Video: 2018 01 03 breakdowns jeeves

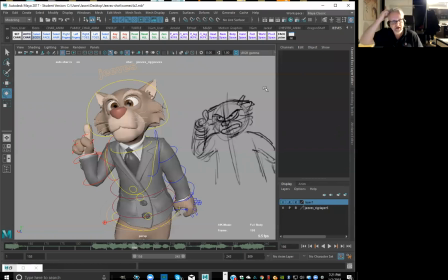You know, they put in like a brand new pose for every line, you know, whereas you can still kind of contain it a little bit more and get more bang for your buck if you try to do as few poses as possible. All right. Very good. Yeah. Prevent strobing.
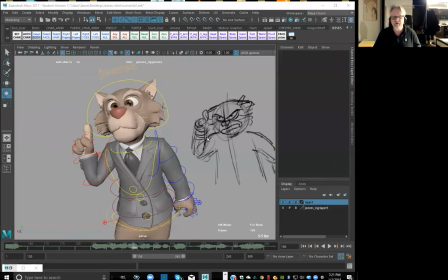Yeah. So it's usually done by scaling, not translating. Yeah. Yeah. Smear frames are usually sort of like elongating like the actual limbs. Like you can, like if I, you know, this is FK, but if this was IK and I really wanted
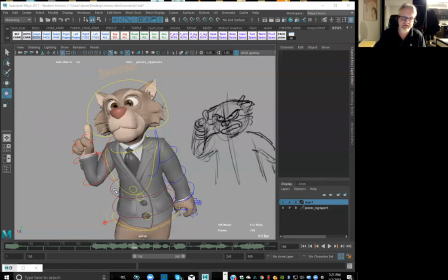him to dash off screen or something, then I could translate the hips this way and the chest that way. So therefore using translating, to make him stretch out, like, or if this is IK arms,
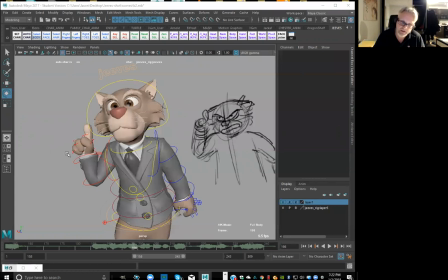then I would maybe, you know, scale out, you know, just kind of basically translate the hand out so that the arm looks longer. But it really is just giving the appearance of elongating the character, all right? Exactly. Just to give it a little bit more fluidity and take away the strobe feel. Okay.
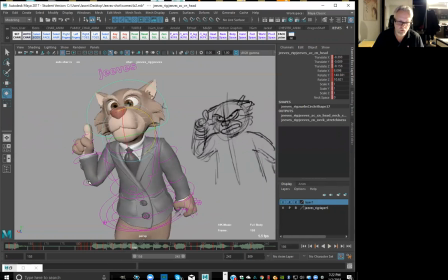Okay. And I want to make this absolutely clear. Okay, so I'm going to just kind of keep this kind of tight in there. I don't want it to feel too soft, right? Too floaty.
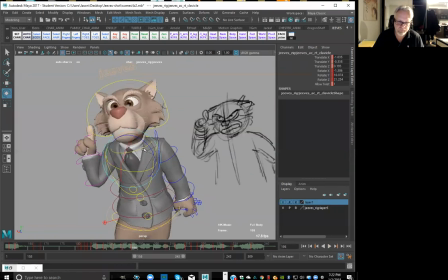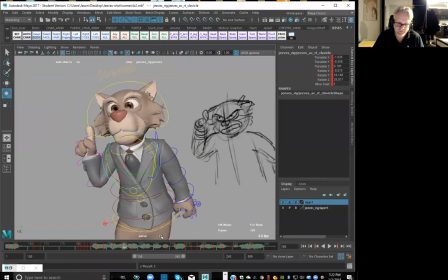So we got this as coming into that. Okay, so that's good. All right, and then we're going to go copy this, you know, because we want to basically go from there and hold this pose just for a little bit longer.
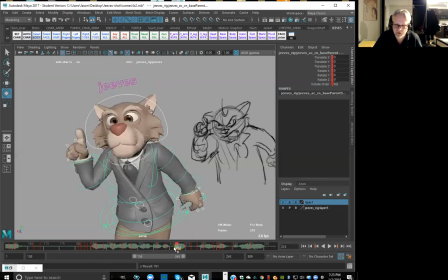Okay, and then we're going to tighten up a little bit here. So we're going to go ahead and put this on twos, like everything selected, right? Bring these guys down, make it nice and snappy. And this gives me a little bit extra time, like with this actual pose, right? Okay.
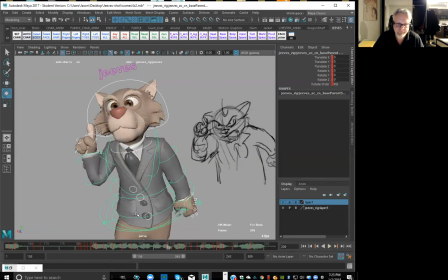Okay, and there's like a little, I want to make this.
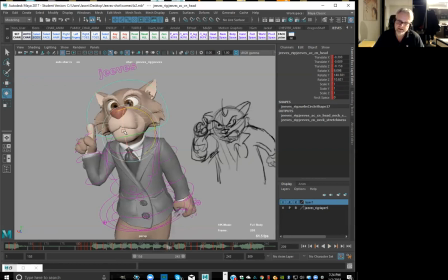Okay, so let's see if we can get like that. That little kind of break in the voice, make this a little bit higher here. Maybe a little bit of a tilt.
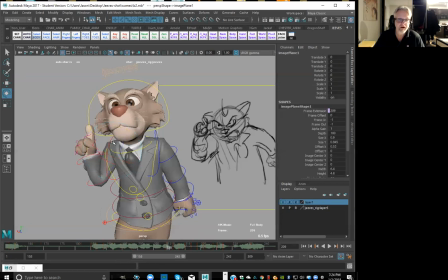And I'll drop down the arm a little bit because it's gonna raise it up here, right? So I'm just gonna drop it down just a smidge, right? And then we'll get the chest, get a little action going there on this. Okay, so hold on, let's do a select all.
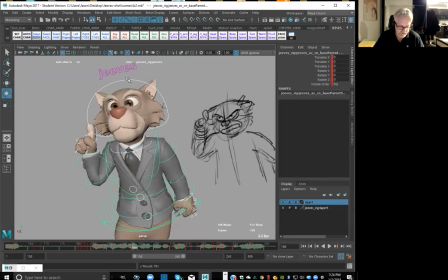Set a key there, some key. Okay, so again, I'm gonna try to get that opposite action happening. Just bring this shoulder down. So if the head's going up, I'm gonna bring the shoulders down.
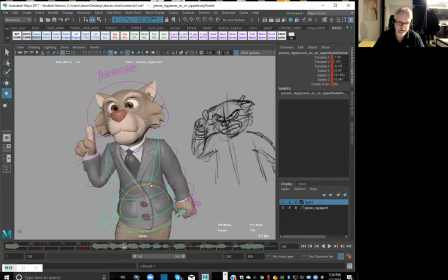Okay, get the hand, the body just going slightly up, just to give it that little bit of an extra accent.
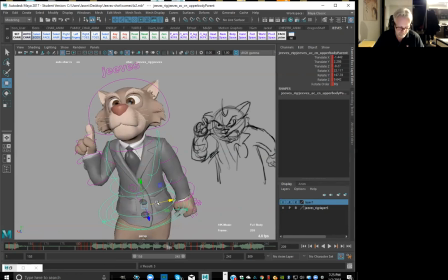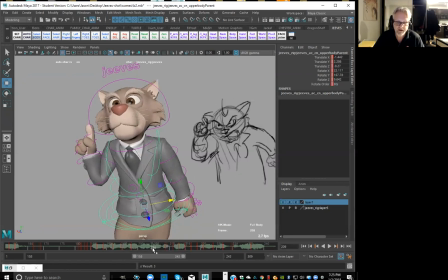Okay, I'm gonna bring this back here. So again, select all.